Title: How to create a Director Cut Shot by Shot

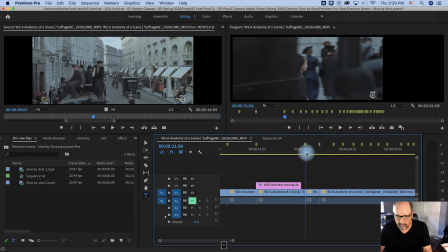So now here with this one, I just hit the up arrow to line up here. I'm going to put another box. And now we are, I start playing this down here.
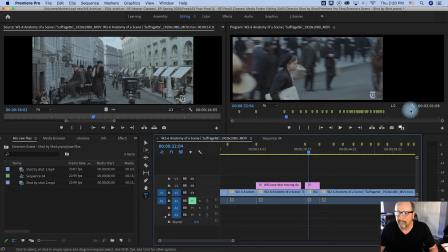You'll see that it's medium shot, so go up here, medium shot, pan left to right, match cut with truck,
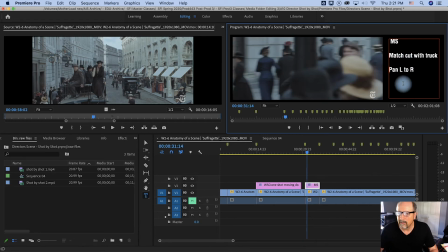and now this one is, let me go ahead and put this in. This one is, if I double click on it, I will see it's 4 seconds and 18 frames.
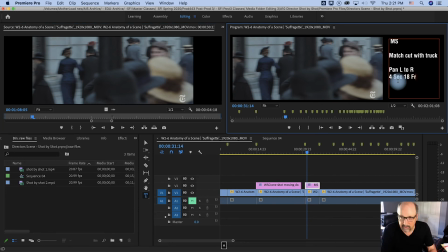4 seconds, 18 frames. So why do we do this, right? Why do this? It seems laborious and time consuming. I'm going to go ahead and choose the pointer tool to move out of the tool there.
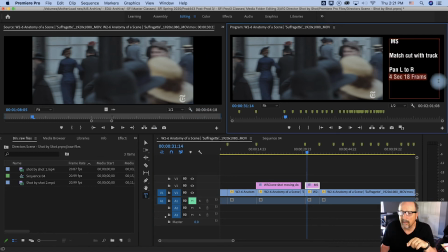If I did have to adjust this type, I could, in fact, there's an E I need there, frames. I could take like 14 seconds, 10 frames, and go over to effects control, over here,
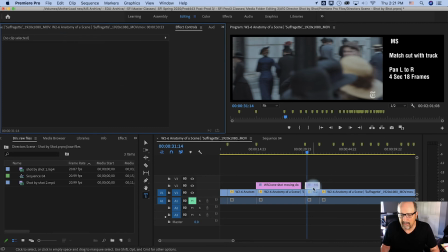effects control, and then if I select that piece of type, I should have the type option here. So you can see I'm using Helvetica, bold, condensed, but if I did want to, say, change this bit of type to a different kind of bold, oblique, so it's oblique,
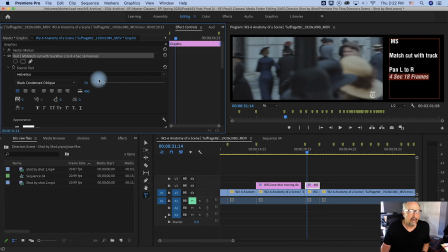And I can change the size of it. I can change whether it's centered or not. So I have some control. So that's all over here in the effects control under graphics, under text. But now back to the question, why do we do this stuff?
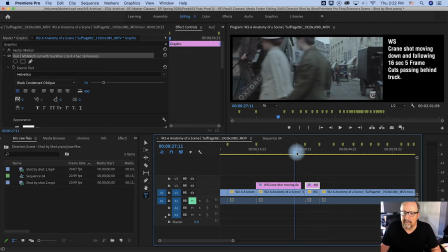For example, to examine this and see the way in which she emerges here,
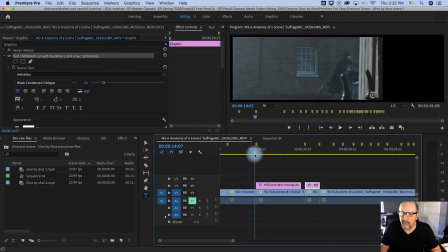the way she's climbing on the bus, she goes behind a wall, and then she emerges out the bottom. See how we're following around? It's like she's on her journey. And then she comes down here, and she's crossing behind this truck. And right there where she disappears, that's the cut point.
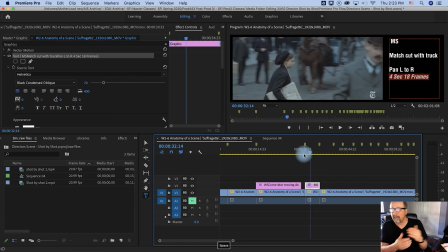And the next moment, she's revealing from coming out the other side of the truck, moving left to right, moving left to right. The analysis of that is interesting because it shows how much they storyboarded and did
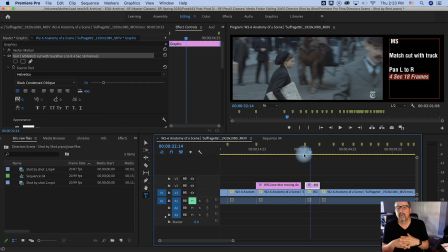shot sheets planning out this sequence. Now you have horses, buses, hundreds of extras in costume. You're spending beaucoup bucks on this. If you show up and don't know what you're doing, and can't plan what you're doing, you need to really be planning that, basically.
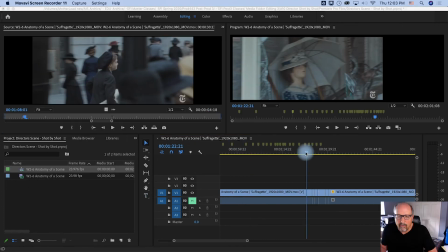All right, so let me just show you another piece. Here's the riot beginning, and this Maud character is caught up in this. It starts with the breaking of glass, and then once the glass breaks, she figures she better get out of there.
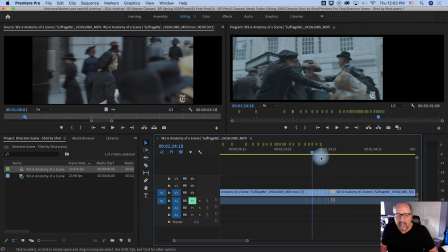So she moves, and then she runs into a woman right here at this cut and falls to the ground right there where she hits the ground.
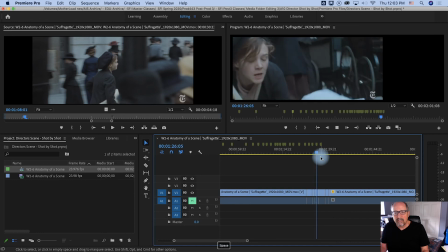And then the next cut completes the fall. What's interesting is if you look closely at the fall, here she comes down, hits the ground, her elbow is down just like a football player being down, but in the next frame she's still up and coming down.
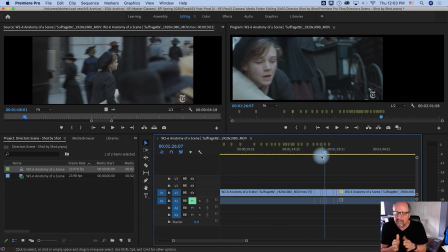So if you look at this, what they did is they added a couple more frames to overlap the action so your eye would have time to catch up.
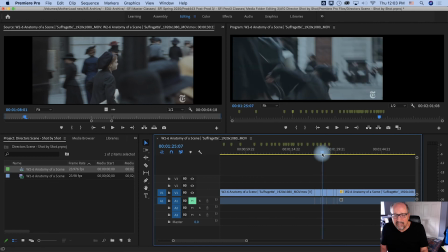Now that I've shown it to you, you will see it as a missed match cut. If I play it here, down, down. See how it's two cuts? But when you first watched it, or if you just watch this movie, you just see the fall, and then she looks up to what's going on.
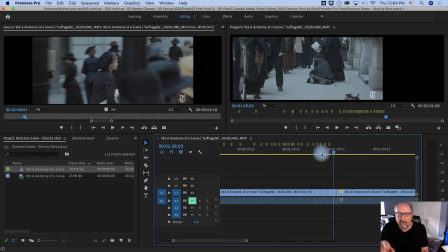Then they cut to the action, and you actually then find her further down the path trying to get up, right?